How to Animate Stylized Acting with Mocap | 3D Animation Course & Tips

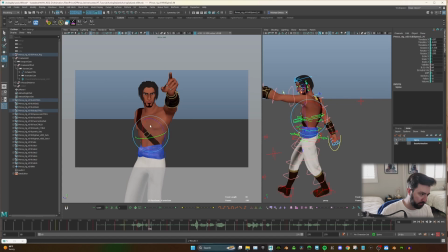And what I'm feeling here is actually that we're just snapping too much. So I'm actually just gonna delay.
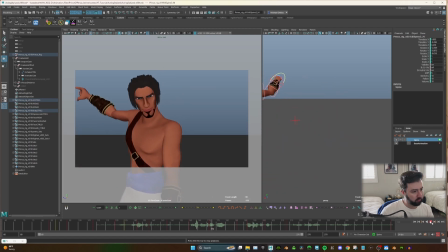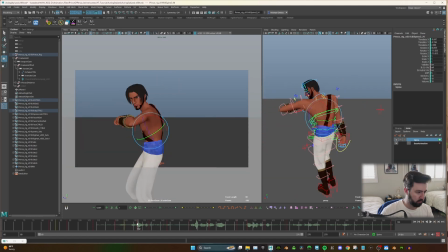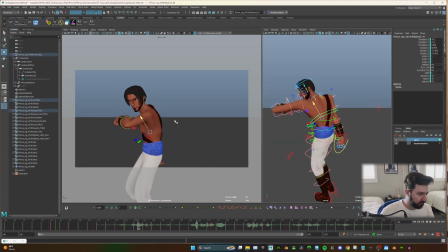Probably leaning a little bit too much here. It's nice in a single frame, but in motion, it's a lot.
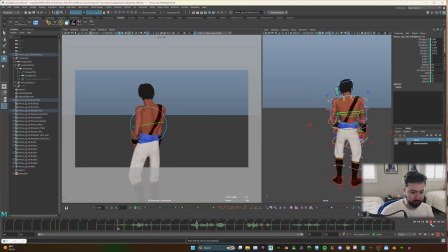It's a big move. The arm is really gonna sell that move,
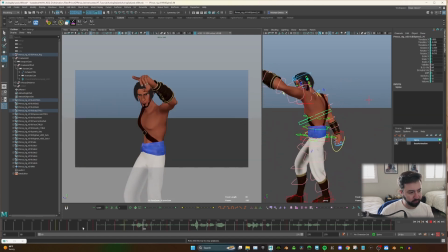but if we could get that spine feeling nice, which I feel like it's feeling pretty decent now, that will just help when we go to the arms.
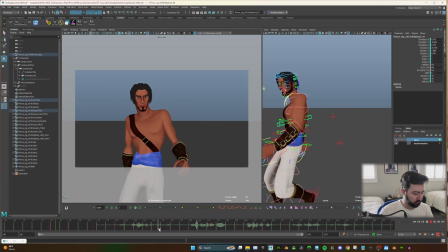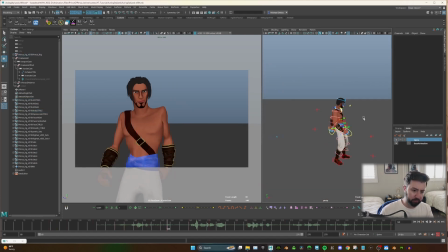Now, something that I want to keep in mind as we go, you see this kind of pose where we're looking at his torso.
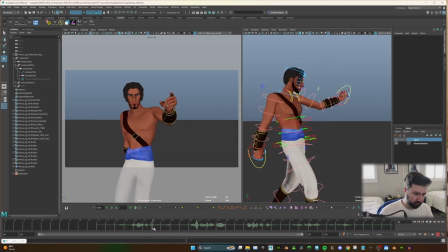It's a very strange kind of thing,
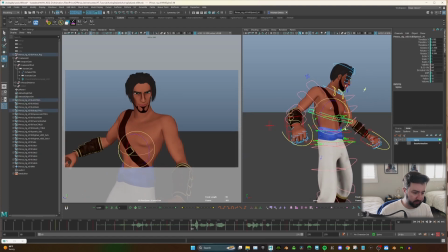and I want to get the sense that he's this kind of macho, right?
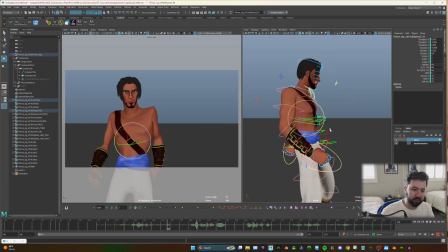He's coming in to save this person, saying, you gotta go, like, listen to me, I know how to save you. So as he comes here, I want him to kind of puff his chest out just a little bit.
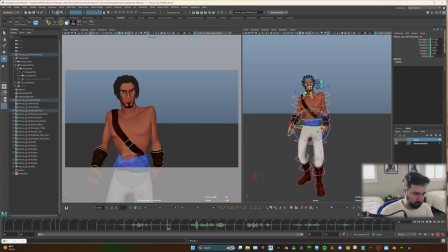Now, he's leaning back a lot, so I am going to bring that root back, but I want just this, macho, you gotta go. And then what that's going to give us is, again, we're like puffing our chest out,
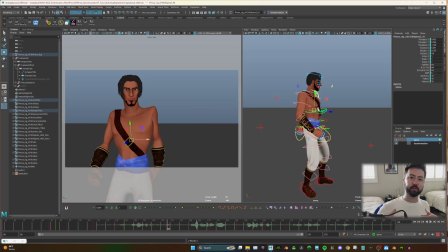and then in the next frame, as we're getting closer, we're going to reverse that and get closer.
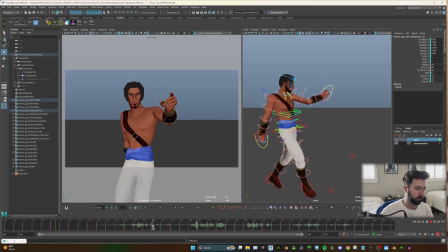So that's just something to keep in mind. Which is right here.
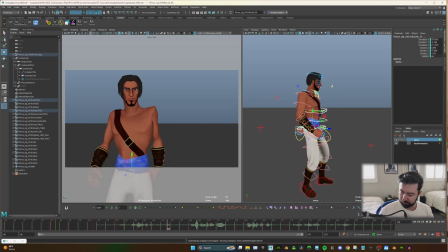It's feeling pretty nice.
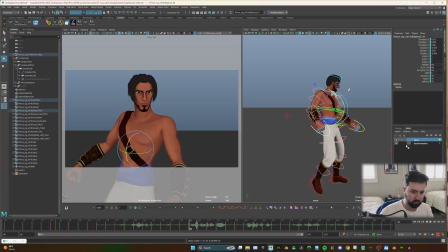Puff that chest out just a little bit more.
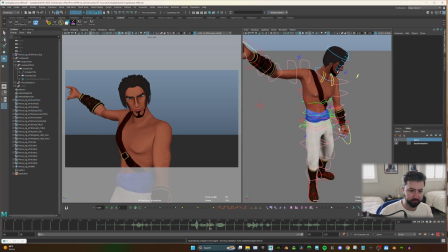Then we're going to get into here. So I'm going to use this as like, never mind. So now we get into our kind of leaning kind of pose.
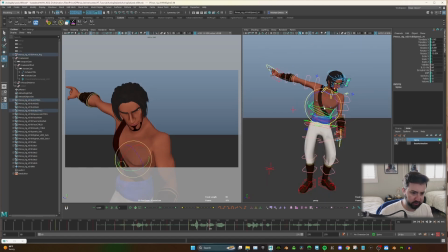So this is definitely where it's going to change up the most, I think.
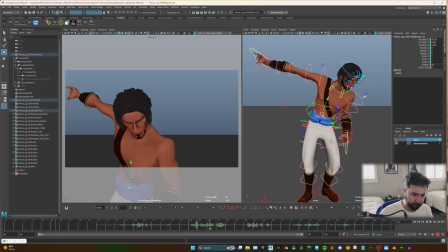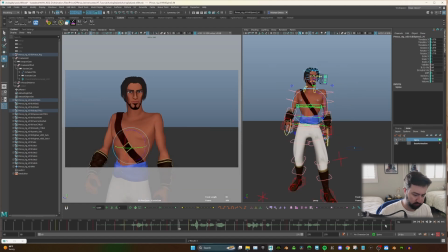And it's going to be a little weird because the head we're not doing right now. So this is definitely, you gotta imagine this a little bit.
Those things out there, they're gonna get you.
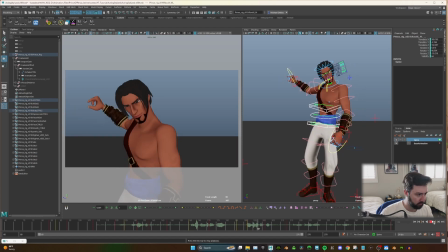They're gonna get you.
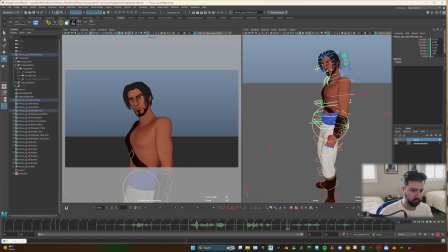Again, let's give that sense of macho-ness, right? Get that curve, puff that chest out.
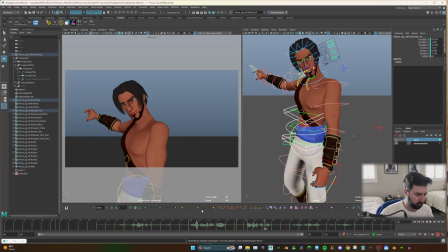They're gonna get you. And I cannot let that happen. Things out there, they're gonna get you.
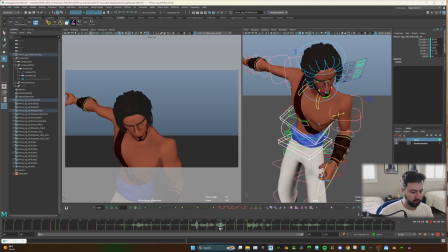And I cannot let that happen.
And something to keep in mind.
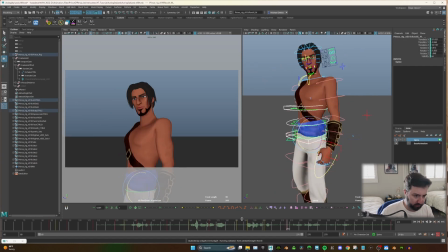So, one thing that I kind of do here is I set up this frame, right? This puff the chest out.
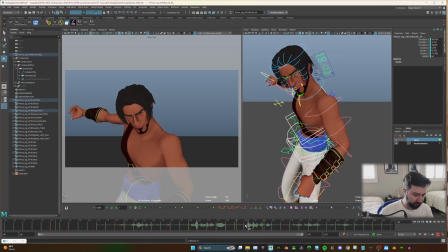And what I do is I already had this keyed, but when I go to here, I'll use this tween machine. I don't want to copy it exactly.